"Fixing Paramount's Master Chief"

I need to save this and Can I open it? Pate it in Photoshop? I don't know if I can. I can.
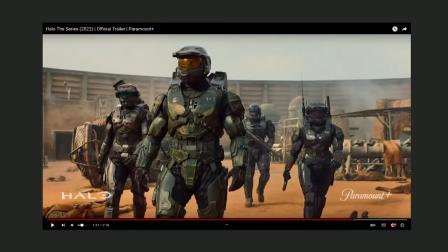4:13 Okay, cool Right Right, let's get some music going.
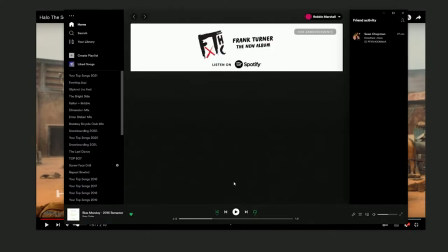4:18 We're trying to fix this guy. So I need some reference photos as well.
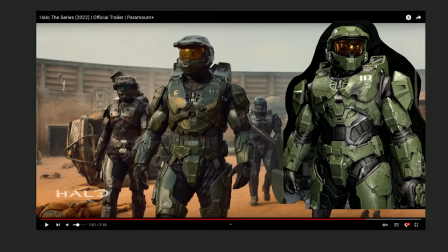4:22 Oh Can you see the difference like he does he's not wide enough the chest armor is so low It's like sagging down. I think that's what's making his neck look so long. It's because of this, you know The collar is so low the rest of it looks okay. Actually shoulder pads need to be sticking out way more
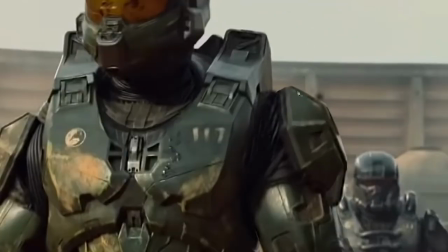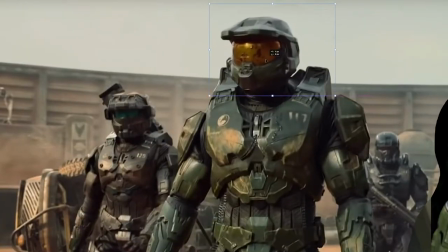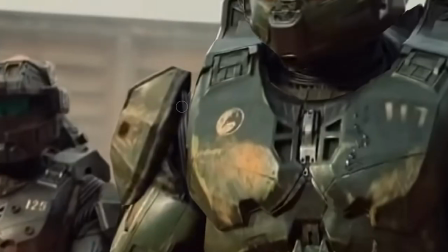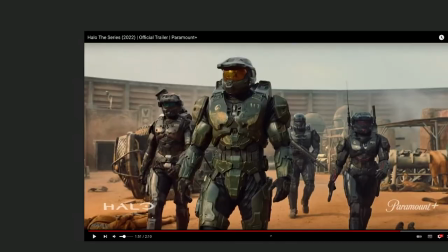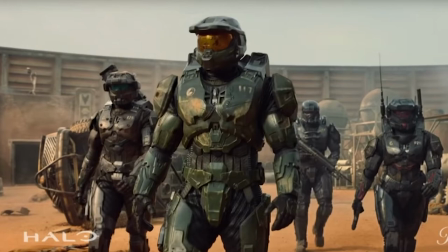5:07 oh come on man does that not look so much better oh why doesn't he look like that beef the shoulders up beef the chest up and then that will make his head look um not as far away oh my god it just looks so stupid man
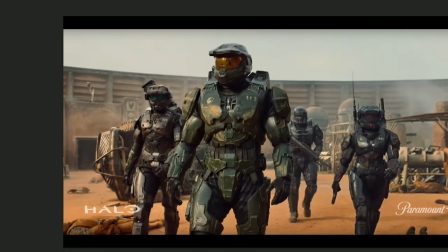5:25 but just change it like you can tell me if i'm wrong but i think this looks so much better Compared to that, to that, that, to that. Alright, there you go, Paramount. I fixed Master Chief for you. I expect a big payment.
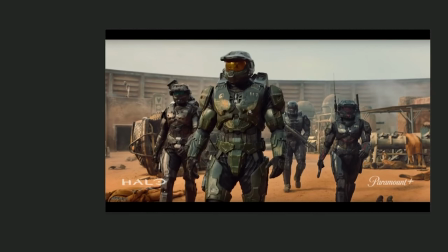5:39 Thank you. Goodbye.